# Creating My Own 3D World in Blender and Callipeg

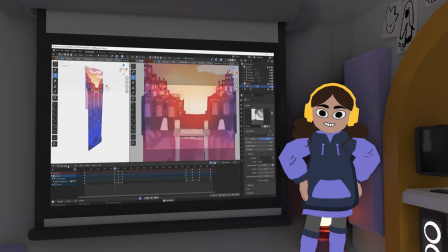I've made a lot of progress learning Blender. I've made this, and this, and this,
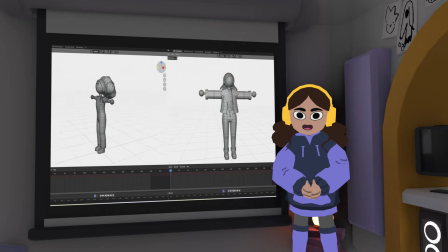and I'm even animating this intro with a 3D character I designed, modelled, textured, and rigged myself.
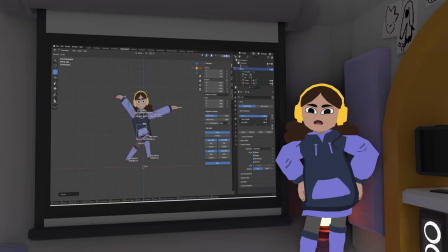But it's a little empty out there.
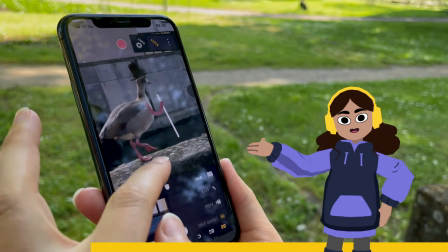This video is sponsored by Callipeg, a 2D animation app for iPad, Android tablets, and iPhone with no subscription.
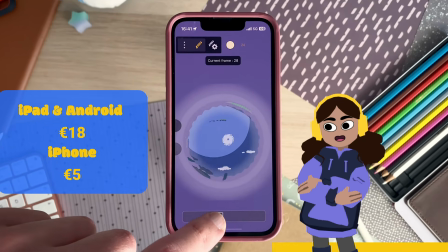It's a complete animation studio that allows you to animate anything, anywhere.
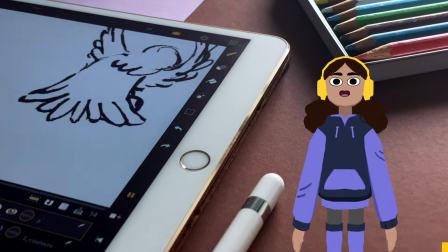But more on how I animate with Callipeg later. So to fix that, I started with a sketch.
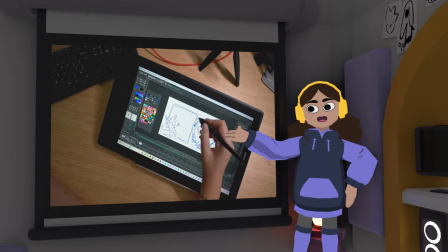I wanted it to be fairly simple. A screen on the left so I can show videos while my character sits beside it in a floating egg chair.
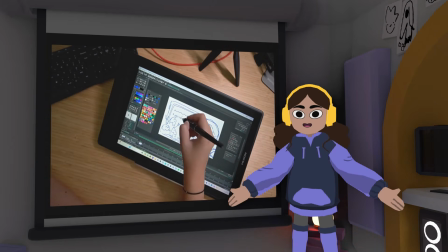I wanted the style to fit with my office background, so keeping the blocky, low poly look,
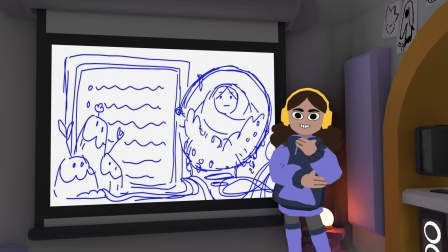but mixing old and new tech with nature elements like moss and flowers and rocks to keep it from being too cold. I started with the monitor.
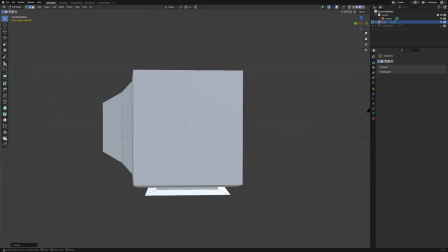Honestly, this was the easiest part, and I was going off my memory of when PCs were the size of a small child, and I came up with this.
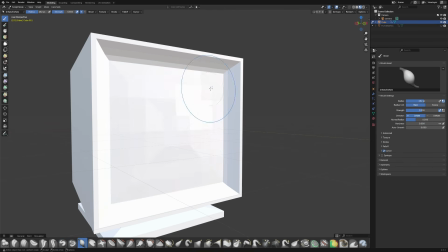I added extra faces to the screen, adjusted them with the move and sculpt tools.
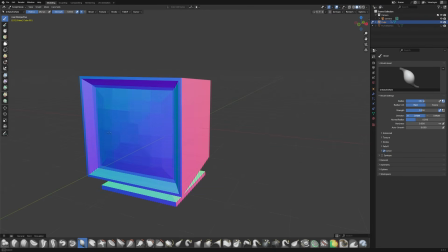It was a little uneven in places, but I quite like that.
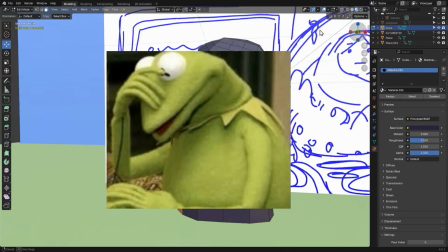Starting on these little rock creatures at the side, yeah, I scrapped those.
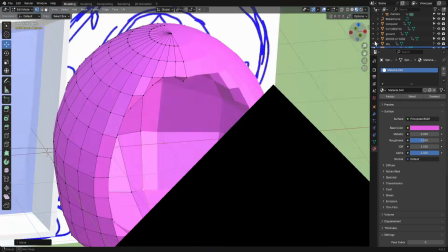Next was the egg chair. First I tried sculpt mode, but actually the easiest way to make this was deleting some of the faces,
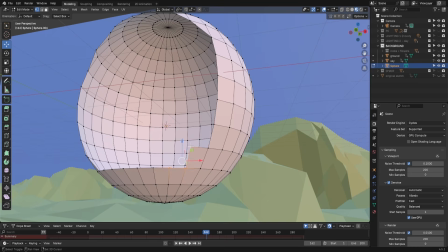connecting the vertices with new faces to smooth out the edges, before adding a solidify modifier to make it thicker.
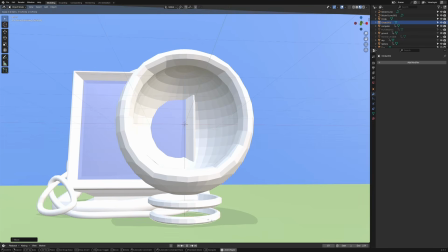For the base I used rings, beveled the edges to smooth them out, duplicated them and stacked them.
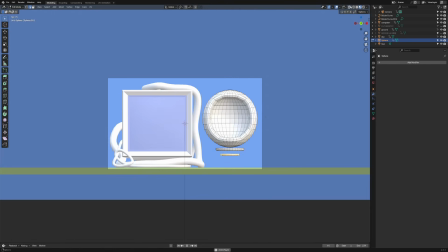And for materials I gave them an emission shader so they'd glow a little in the render.
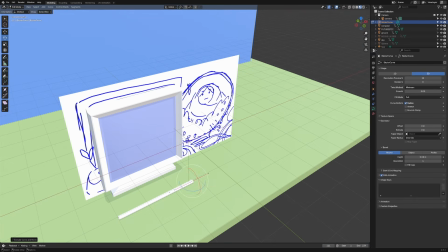For the cables, I went a bit wild with these, completely ignored my sketch,
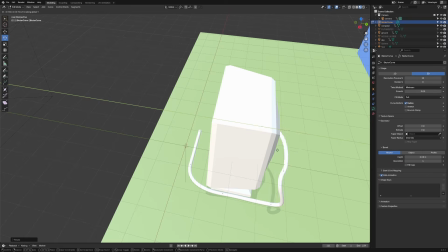and used the Bezier curves to fit around and in the side and back of the monitor.
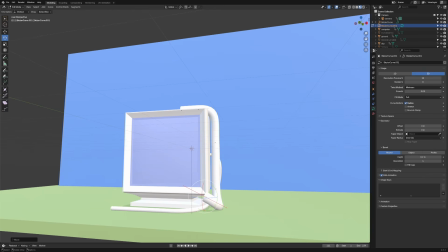Honestly, I could probably add in a few more in the background, but let me know what you think in the comments,
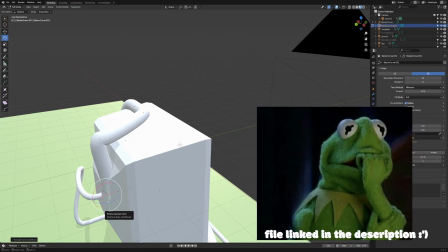especially what you think of the final result and if there's anything you'd add or change for this scene.
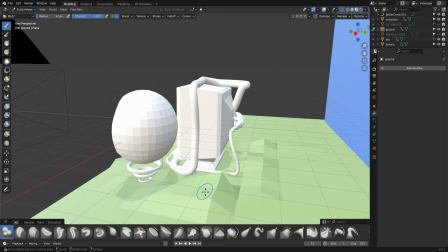Now, the screen and chair can't exist in the void of space, because that's probably for another project.
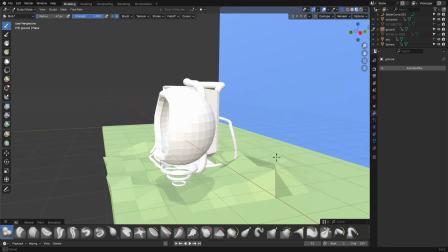So I added two planes, one for the sky and the other for the floor.
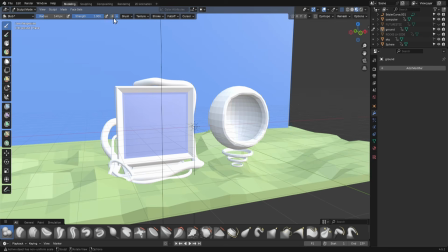I turned it green and then subdivided the surface so it was easier to make small hills and mountains with the sculpt tool.
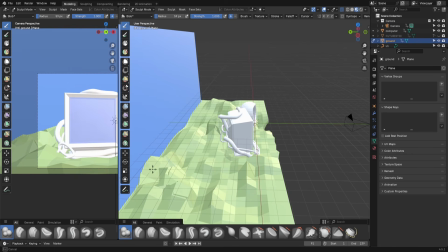It's giving Teletubbies, but I quite like it. Next came the lighting.
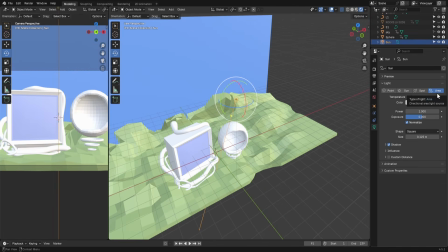It's not something I'm 100% confident with yet, but it is fun to mess about with and see how different settings affect everything.
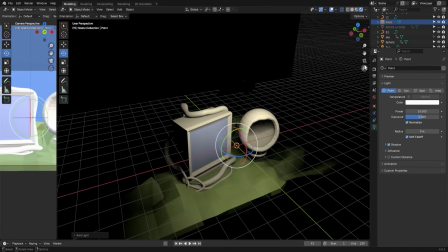I also started to add in base colours from a palette I found online.
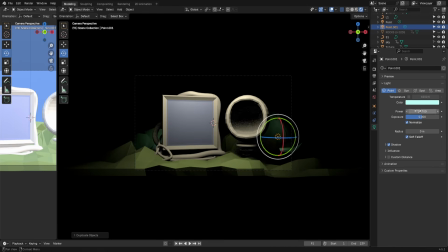I hop around quite a bit in my projects, so although this video is sounding quite linear and organised, this was quite chaotic.
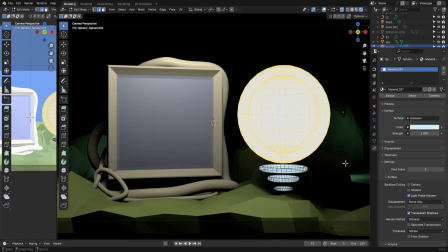Although I was happy with how it was looking so far, the entire area needed more greenery and flowers.
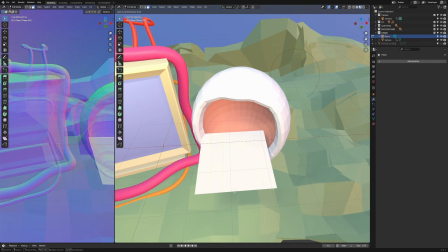I added a plane, then loop cuts, subdivided it a couple of times, and then sculpted it into a shape I liked.
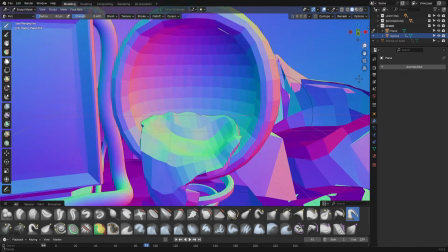This would be a moss base / blanket for the chair.
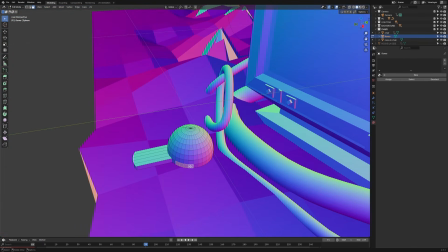The flowers were made from a sphere that I cut in half. To get the petals, I extruded some faces evenly around the edge and then merged the vertices.
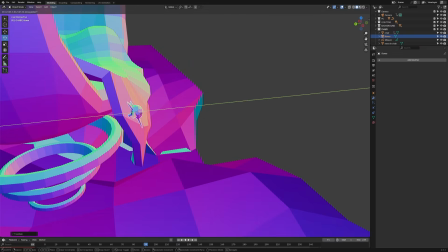Adding a decimate modifier helped reduce some of the faces to make it more blocky and in line with the rest of the space.
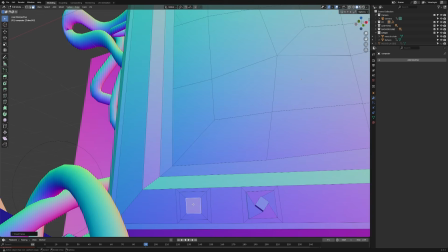The monitor then got some buttons. I added a sprout and moss on top of the chair.
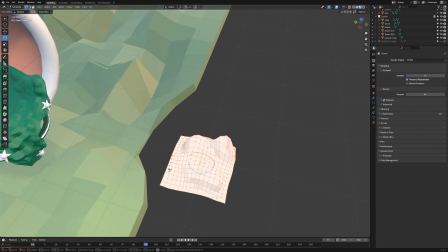I then used the knife tool to create a smoother, rounder edge and deleted the extra vertices.
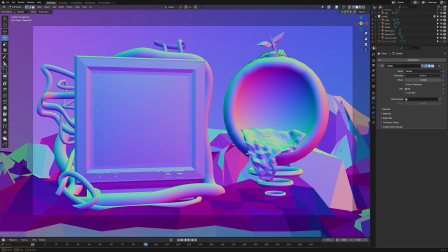A solidify modifier was used to make it thicker, and then because I liked it and also really didn't want to repeat the process again,
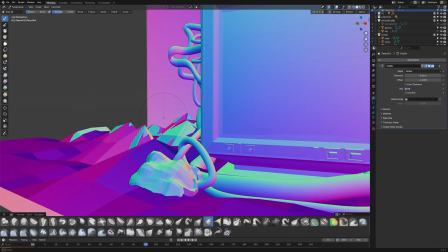I duplicated it and moved it over to the cables on the left hand side.
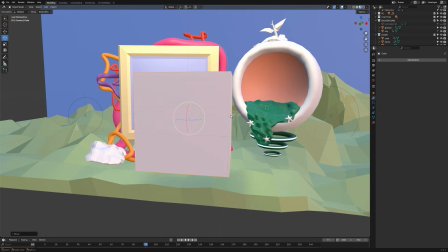Next on my list I had to model a rock or two, and these would help break up the ground a bit.
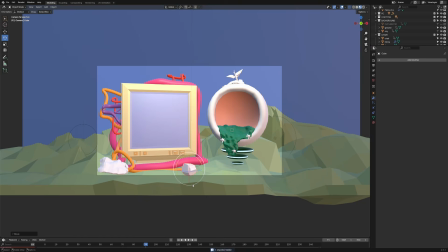I gave them a simple grey material, because at this point I hadn't decided whether I was actually going to paint any of them,
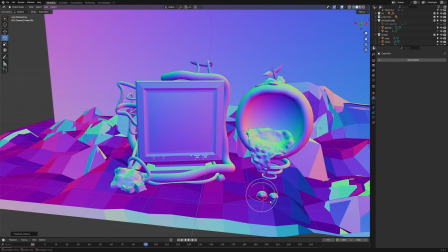so I just thought if I added a single flat colour to everything, I could go from there.
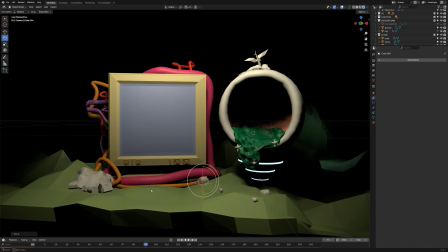Now, because I only had a plain sketch without any colour for reference,
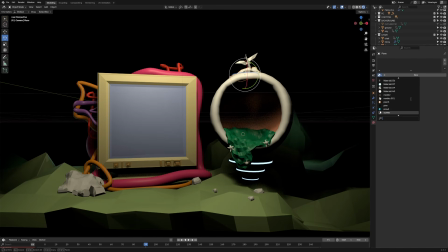I didn't really have a lighting setup in mind, so a lot of this is just pure panic as I mess about with the settings of each.
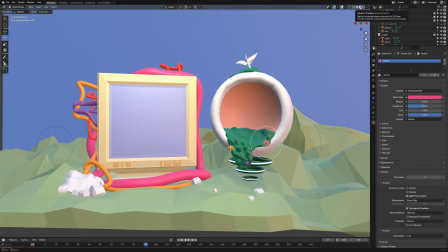I think my next project will definitely focus on lighting for me to get more comfortable with it. I find if I don't do something for a while, or at least keep practicing what I've learned,
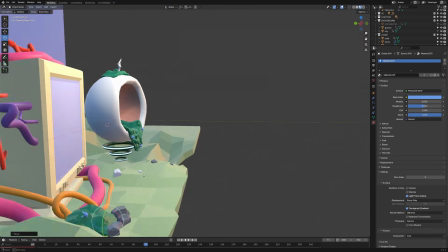it doesn't sink in at all, and I end up wasting so much time when I have to relearn everything.
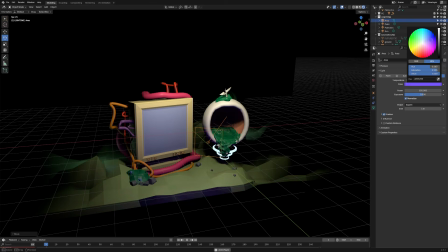In the end, I made two collections for the lights, one for a daytime look,
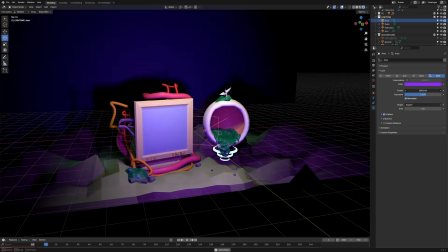and then the other had a moody nighttime vibe where the glowing rings on the chair stood out more. And in a render test,
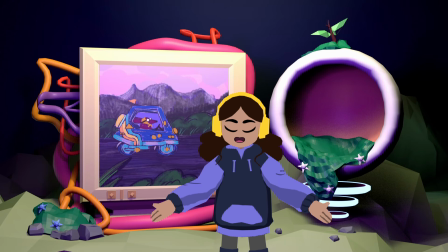which I did later, I was really surprised at how different the Eevee render was compared to the Cycles render.
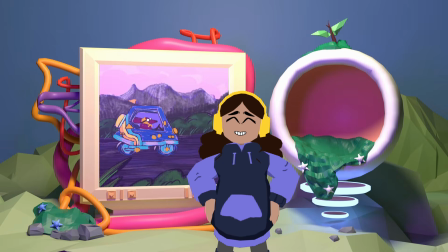Although it's different from my initial sketch, I actually really liked this,
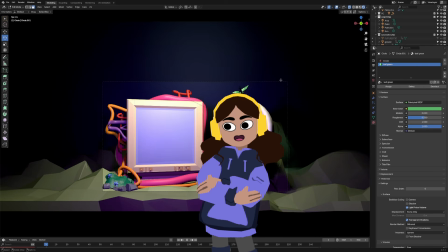but the screen in the scene was still blank, and I needed something to put on it.
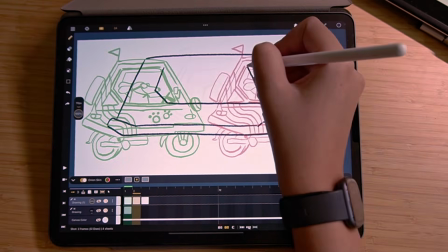I decided to add in an animation I made on my iPad with Callipeg, who's the sponsor of today's video.
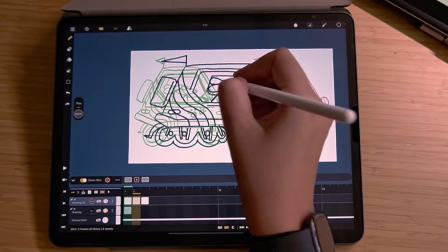I bought Callipeg way back when it first came out with my own money, and it's had so many updates since then.
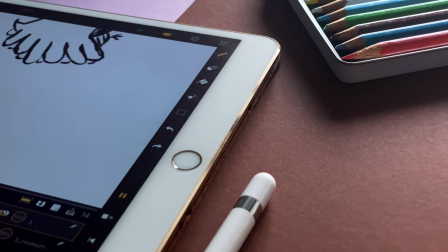Their YouTube channel has loads of tutorials that can walk you through all the features, tools, and shortcuts.
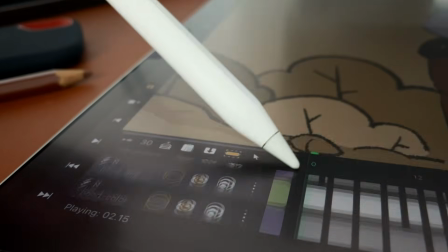It's still my favourite iPad animation app, and it's now also on Android and mobile too.
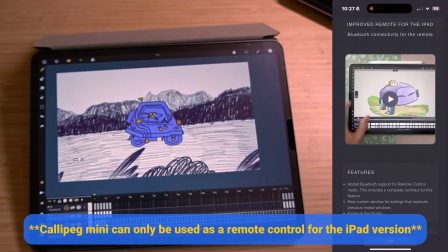And the mobile app can now also be used as a remote for the tablet version.
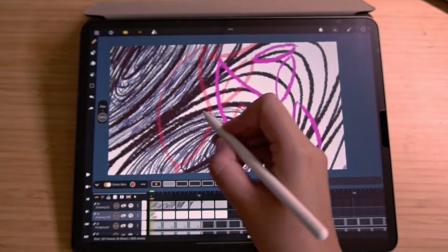For this animation, I wanted to do something more painterly and loose,
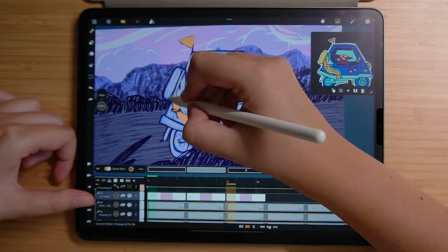because I haven't done something like it in a while, and it was really nice to just go with the flow on this one.
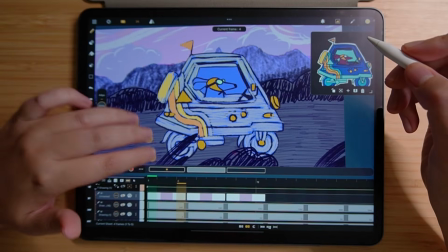You can flip through your frames with 3 fingers on the canvas and use this
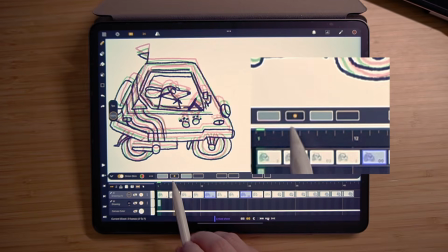tool called Out of Pegs to shift the onion skin around to keep your drawings consistent.
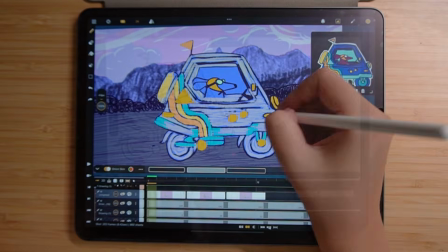I tweaked a couple of the basic brushes, though I mostly used charcoal and my adjusted charcoal brush to get this textured look.
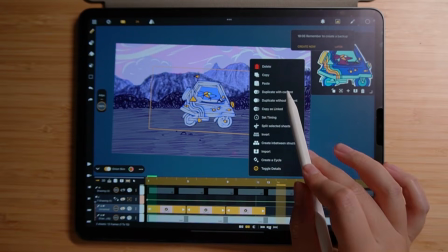For the loops, I used cycles. That way I could animate just 3 or 4 frames and then drag the cycle across the timeline.
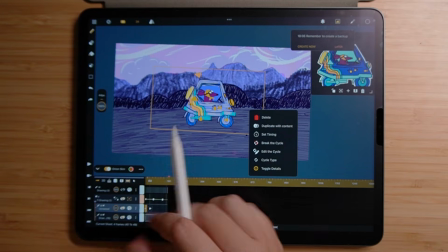I did that for both the background and the character animation.
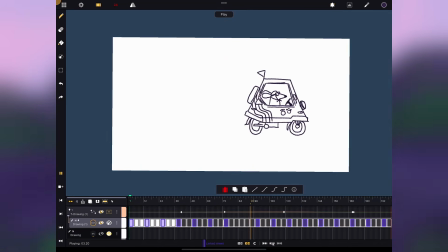Then I added keyframes in a transformation layer to get this nice back and forth movement,
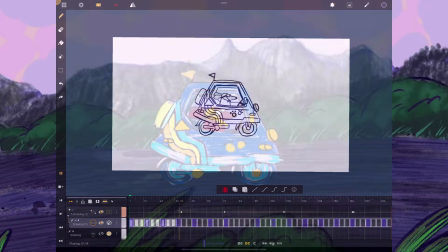and added the tree animation on the top layers to disguise the endpoints of the animation and finish the loop.
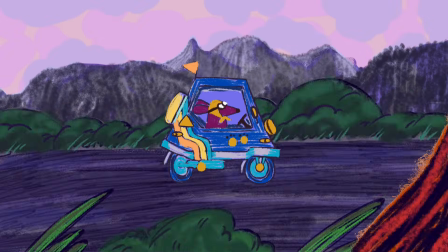There's quite a few options to export from Callipeg, either directly in the shot or in the studio space.
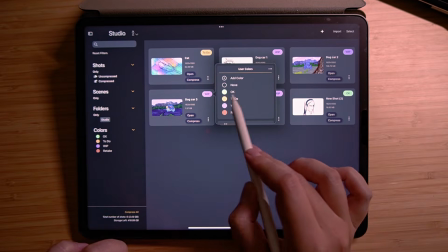This is where your projects can be put into folders, color-coded, renamed, and duplicated.
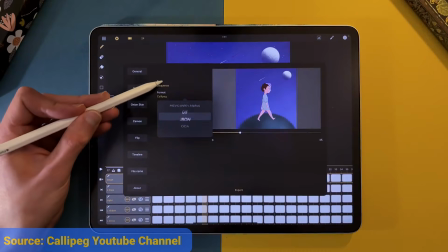You can export your projects to other software like TV Paint, After Effects, Clip Studio, but for Blender,
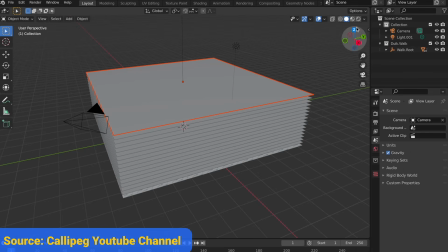you can use an OCA export, which will allow you to import your animation as 3D transparent planes.
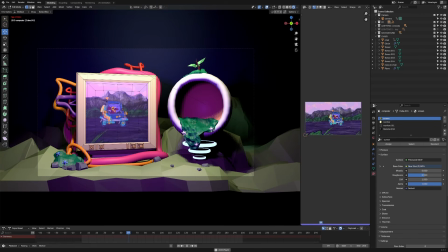But for this project, I used MP4, which I could then link to my monitor material.
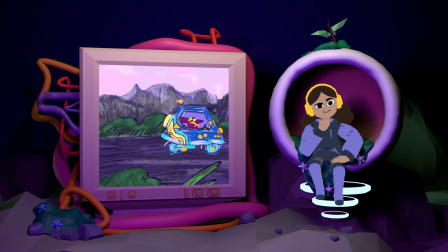And that's how we ended up here. There's probably still quite a lot I could add to this scene, but if you want to take a look for yourself at my Blender file,
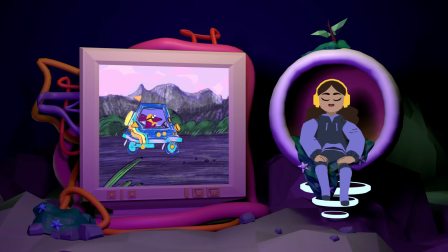or my Callipeg animation, or the Callipeg app, you can find them all in the links below.